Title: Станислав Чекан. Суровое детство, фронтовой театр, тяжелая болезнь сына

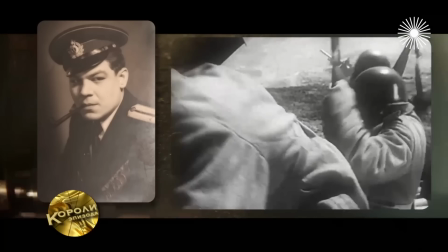[12:24]
А вот вернулся с фронта только каждый третий.
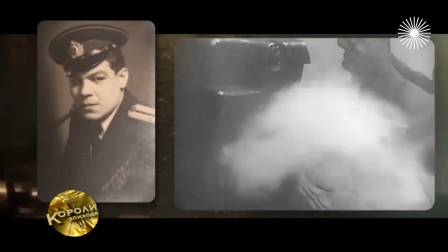[12:28]
В первый же год Чекан был ранен в ногу, и его списали во фронтовой госпиталь.
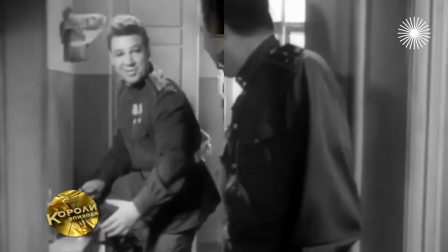[12:33]
Это и спасло ему жизнь. После войны Чекан дружил с актерами-фронтовиками.
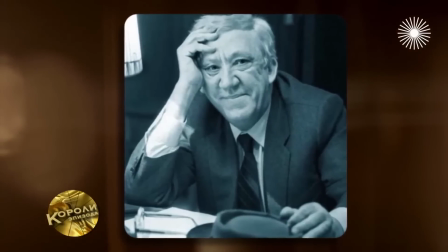[12:39]
Юрий Никулин посвятил ему рассказ в своей книге «Почти серьезно». Несколько раз он бывал у нас дома, мы по-моему встречались.
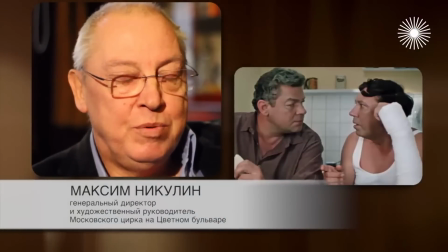[12:47]
Это очень тепло к людям относилось. И ко мне, человеку маленькому тогда, сидели и выпивали, и разговаривали, и шутили, и рассказывали анекдоты.
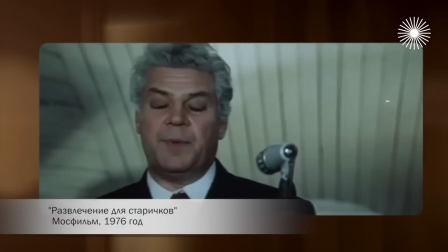[12:57] Песня особого флотского экипажа, отдавшего свою жизнь.
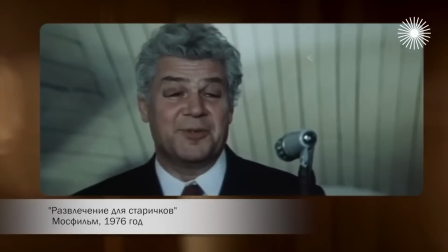[13:01] В Кейптаунском порту с товаром на борту Жанетта оправляла такелаж.
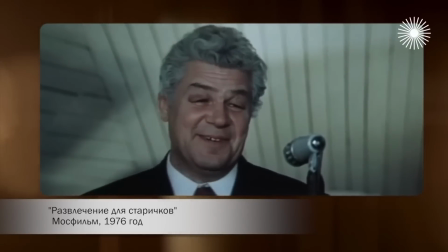[13:08] Но прежде чем уйти в далекие пути, на берег был отпущен экипаж.
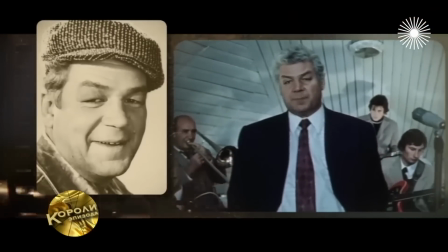[13:16]
Балагура и добряка Чекана в кино часто использовали как хмурого молчуна и подлого типа. Я с ним встретился в фильме «Два билета на дневной сеанс». Он был настоящий.
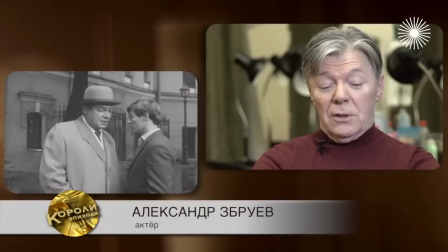[13:29]
Он был очень настоящий в своей роли. И у меня такое ощущение, что он ничего не играл, он просто такой. И во всех фильмах, в которых он снимался, пусть даже эти короткие какие-то роли, небольшие, он всегда был очень убедителен и очень правдив.
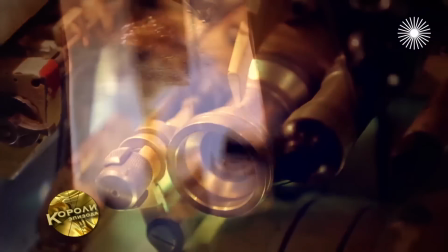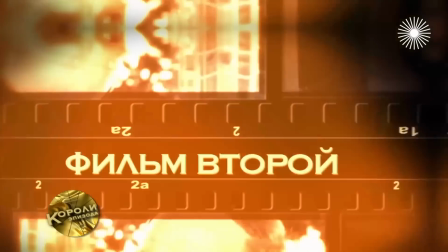[13:52]
В 1966 году Станислав Чекан сыграл роль уголовника с необычной фамилией Сабодаш.
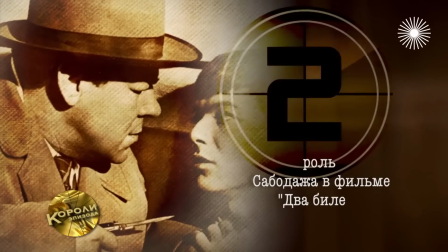[13:59]
Эту его работу в фильме «Два билета на дневной сеанс» обсудит наш худсовет.
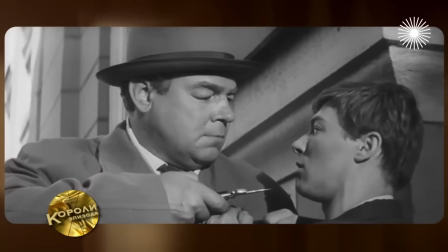[14:07] Дурной крови много, лечить надо. А ведь не пташка ты, дятел.
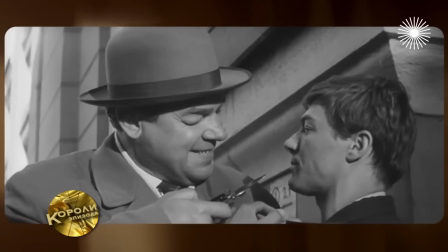[14:16] Стак, стак, стак, стак, стак. С ленивой конфеткой купили.
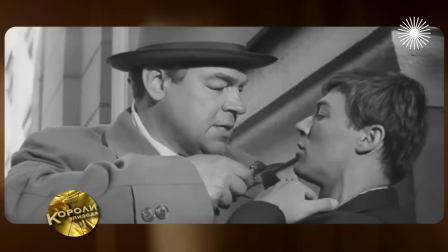[14:21] Да что вы, дешевка, крестный. Хирургически, только хирургически.
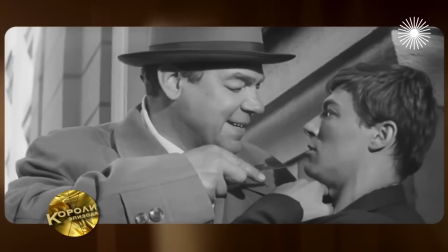[14:26] Крылышки укоротим. Порхать не будешь.
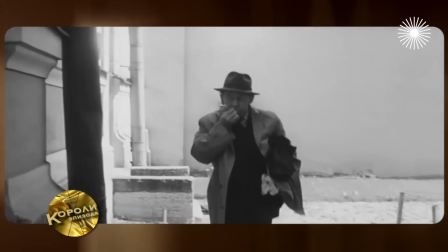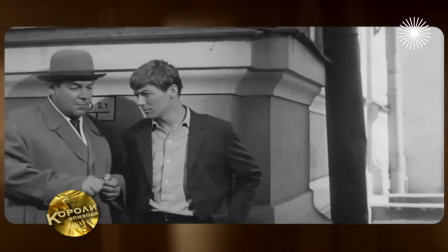[14:36] Шучу я. Я эти самые шутки до ужаса люблю.
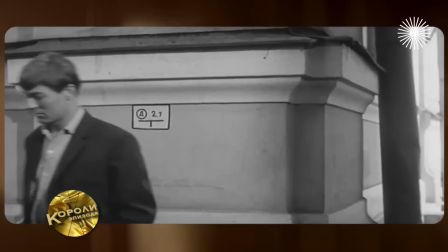[14:42] перейдем к делу.
Это давняя картина, и здесь он живет в кадре.
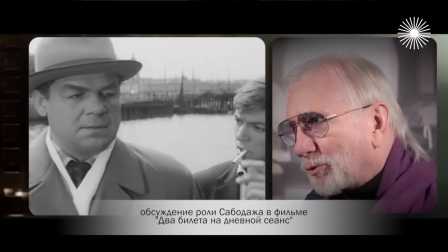[14:48]
Ему интересно молодой артист Збруев, ему интересен сюжет. Он средний нормальный актер, это такой кирпичик в фундаменте какого-то общего здания. Он только не актер центрального плана. Что значит средний? Где эта линейка, по которой меряют? Средний он или не средний? Или глубокий? Он убедителен. Убедителен.
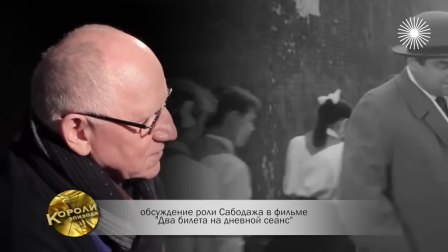[15:12]
Он остался в памяти у меня на всю жизнь. Остался. Что значит средний?
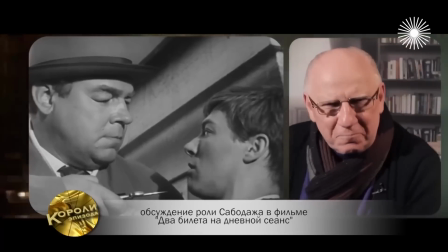[15:18]
Ну, может, чуть плюсанул. Чуть-чуть, может. Может быть, насчет этого.
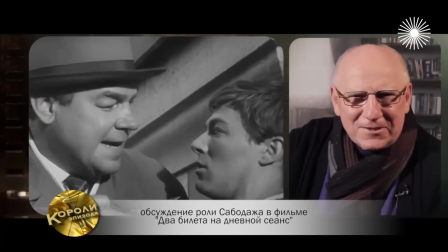[15:22]
С ножичком.
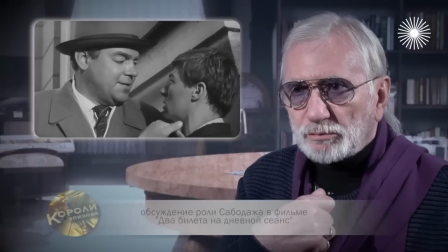[15:23]
Ну, зритель при этом, когда заточка и к горлу представляется, зритель должен вздрогнуть.
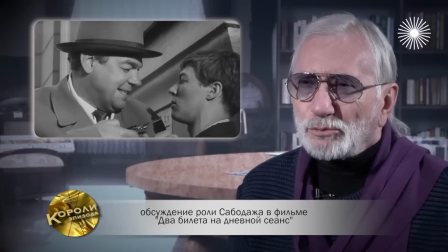[15:32]
Если он сделает это мягче, то зритель скажет, ну и что? А здесь нужно пугать зрителя. Он никак не плюсует. С моей точки зрения, он идет в жанре. Ну, насчет плюсую, не знаю.
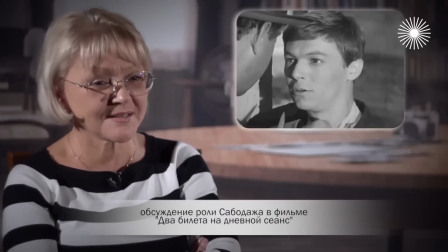[15:44]
Это же... Я не сталкивалась лично с бандитами, слава богу.
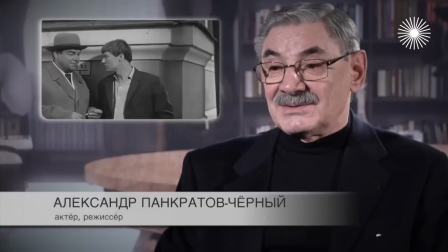[15:48]
Я не знаю, как они разговаривают. Саша мне как-то говорил, когда, говорит, я с ним, говорит, вот в кадре стоял, мне, говорит, страшно становилось.
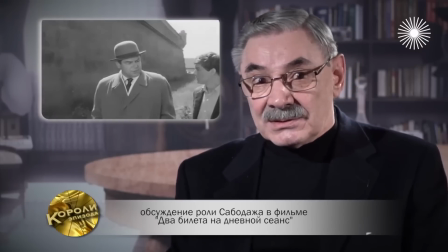[15:57]
Потому что, говорит, настолько убедителен он был, что, говорит, веришь, что действительно может и убить, и все же.
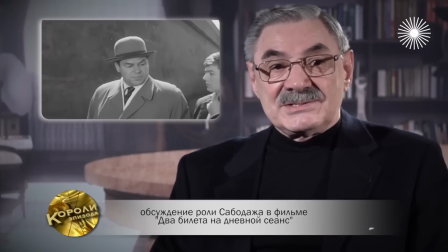[16:05]
Потому что он действительно был убедительный актер.
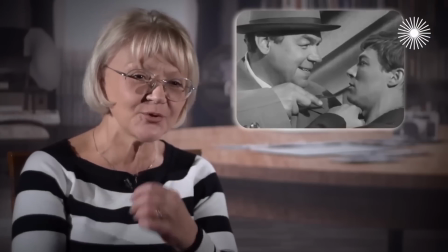[16:08]
Но в этом тоже есть, вот все равно есть юморок в глазах. То есть у него есть какая-то отстраненность от персонажа. На него интересно смотреть. Не скучно. Вообще, основная задача актера, чтобы зрителю не было скучно.
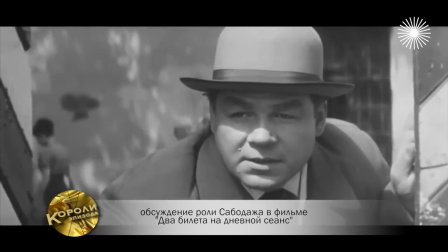[16:29] Ну, а дальше вы сами осматриваете. Не люблю я этих ужасов царизма. Бывайте.